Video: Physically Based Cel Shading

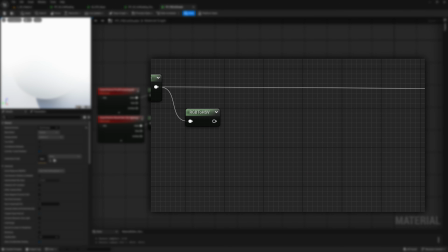[20:30]
Before starting to mess with things, let's first add all the inverse operations to recompose the final image, so we don't work blindly and we can also double check that all we're doing is working as intended.
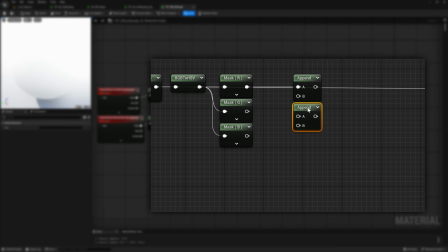[20:42]
Let's put the HSV components together, let's reconvert them to RGB and let's multiply the result by the base color.
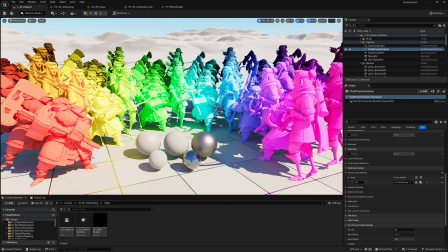[20:51]
If we've done everything right, we should see the same image that the post-process input 0 outputs, aside from the black sky, which we'll bother to fix later.
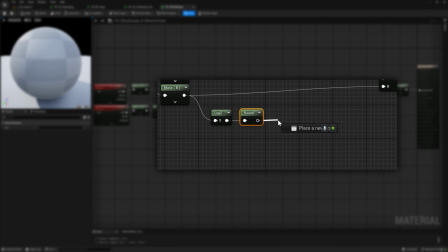[21:01]
Good, now we can proceed and replicate what we did earlier to quantize the luminosity of the scene.
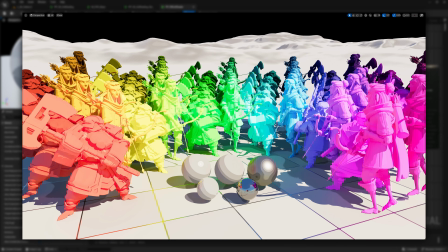[21:07]
And here is our cel shader again. Let's make it even prettier though, and flexible.
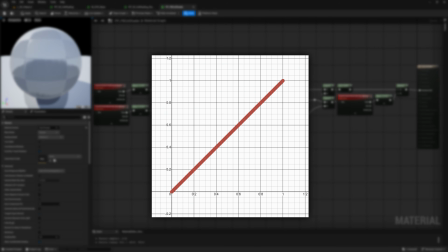[21:13]
With the rounding operation, every pixel can only be either of one value or another.
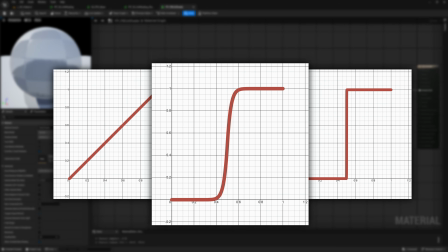[21:19]
It's always better to have a little area of transition values between one step and another.
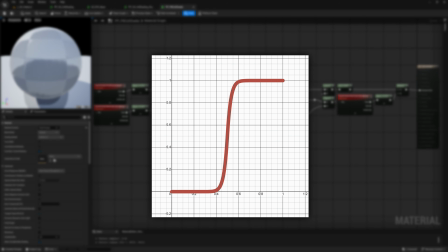[21:25]
To achieve so, we must develop a function that has the shape of a smooth step.
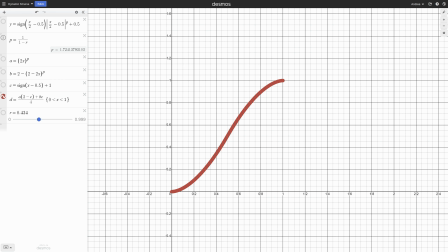[21:30]
I won't go into details of how I derived this, but it's basically made of two mirrored exponential curves and it works only in 0-1 range. This is how it's implemented in Unreal,
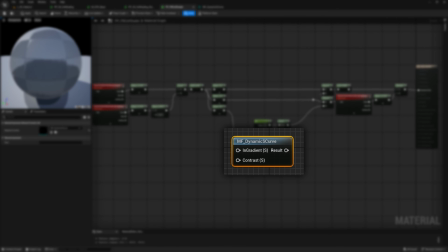[21:41]
nicely packaged into a material function that you will of course find inside the sample project you can download by following the link in the description. You can see it as an enhanced smooth step. Anyways, in our case we want to use it to replace the rounding.
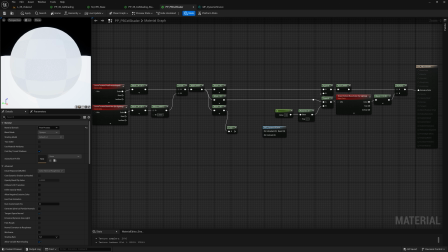[21:59]
But since the function works only with 0-1 ranged values, we have to first decompose our EV values in their integer and fractional part.
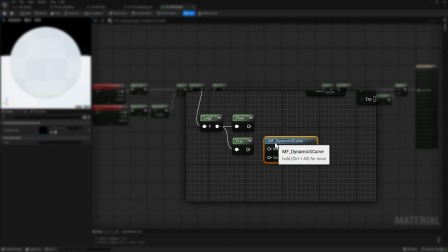[22:08]
Now we can apply the curve to the fractional part and re-add it on the integer one. And now we can freely choose how much we want to compress our gradient,
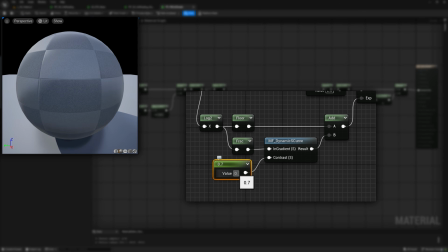[22:18]
and even if we end up using the maximum contrast, we'll always have a tiny bit of smoothing sticking around to help us.
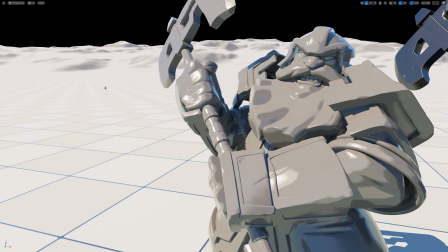[22:27]
If we just needed to work on the brightness component, we wouldn't have needed a full HSV conversion.
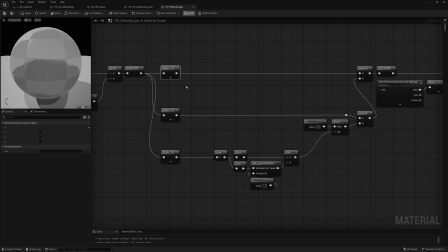[22:33]
Why don't we try to quantize the hue too? Just a little disclaimer, from now on we go a bit more into the domain of my personal choices and taste. At this point you have already successfully cel shaded the image, but that's not enough to create a strong and unique stylization.
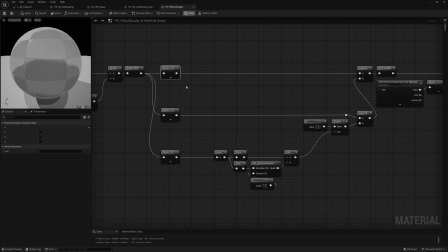[22:49]
So I'll walk you through some of the manipulations that I will do to push the image further.
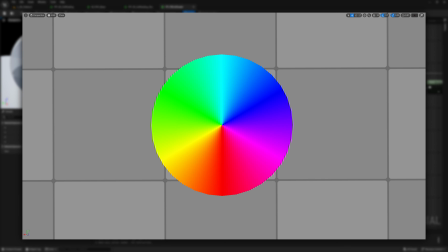[22:54]
My idea, in this case, is to reduce the amount of possible colors that the lighting can have,
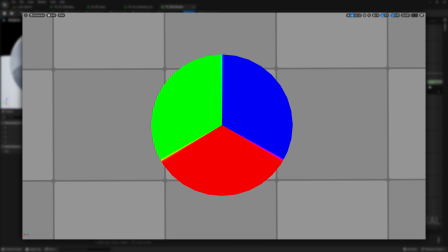[23:01]
and since the hue is a number in 0-1 range, we necessarily need to identify a multiplier for the number of hues we want to retain. In this case, I want to restrain it to only display primary, secondary and tertiary colors, so 12 hues.
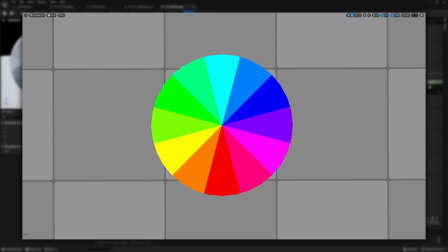[23:16]
In this case though, I won't use the maximum contrast as I find it visually annoying. I'll keep a bit of blur between the bands.
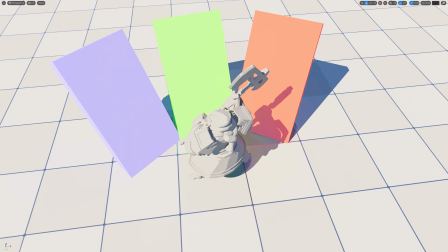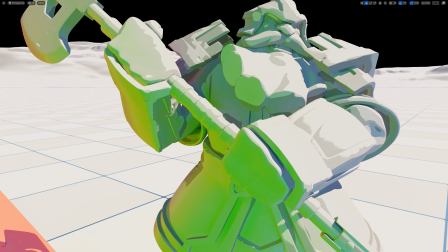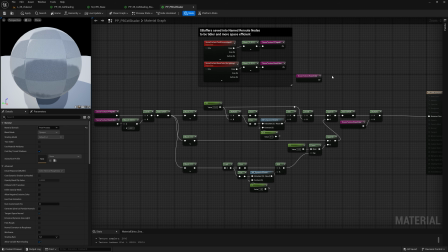[23:36]
Let's put the sky back to where it belongs, by creating a mask starting from the base color and checking where it has the value of 0.
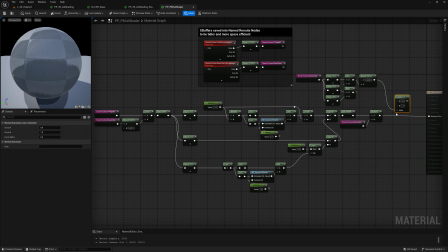[23:43]
Then let's use it to put back the original sky in the final image,
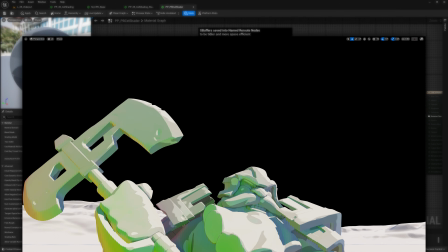[23:47]
without any cel shading done on it, as I personally find a quantized sky awful.
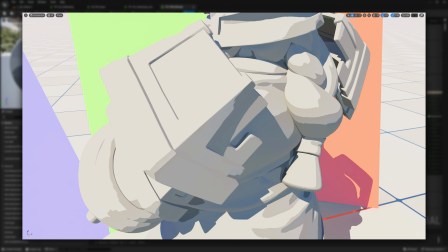[23:55]
Now I'll tell you what. Very nice the usual cel shader with clean and flat bands, but I'd like to reintroduce some volume to the scene.
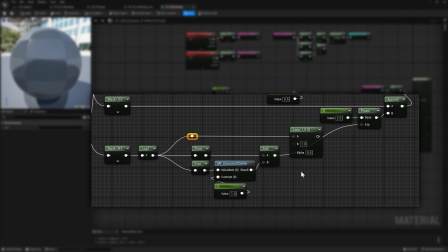[24:02]
And to do that I'll blend back in just a tiny bit of the original brightness values.
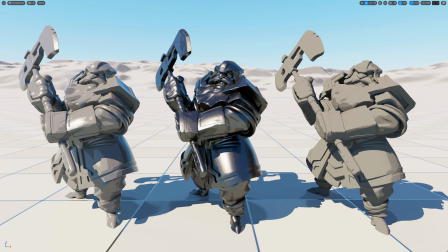[24:08]
I also think that metals have way too many value steps, I don't like it.
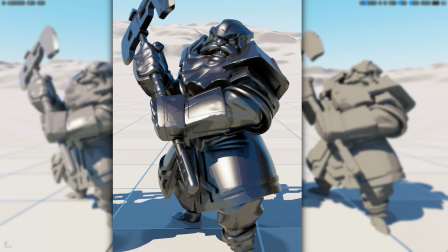[24:13]
We are almost losing the cel shading effect.
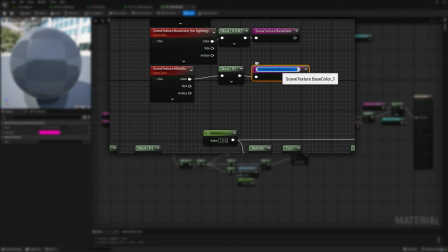[24:17]
So let's grab the metallic pass and let's use it as a mask to reintroduce a lower amount of EV bands only for the metallic surfaces.
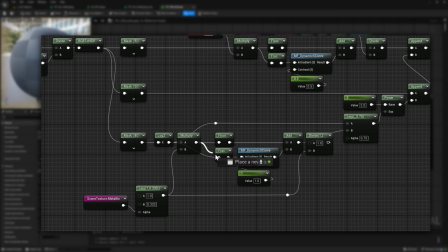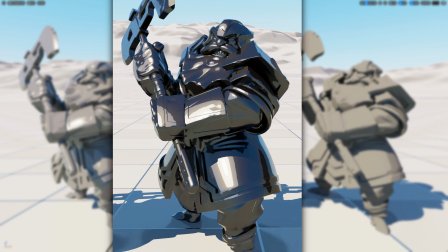[24:35]
You know what? Let's keep working on those metals and let's give them some more life.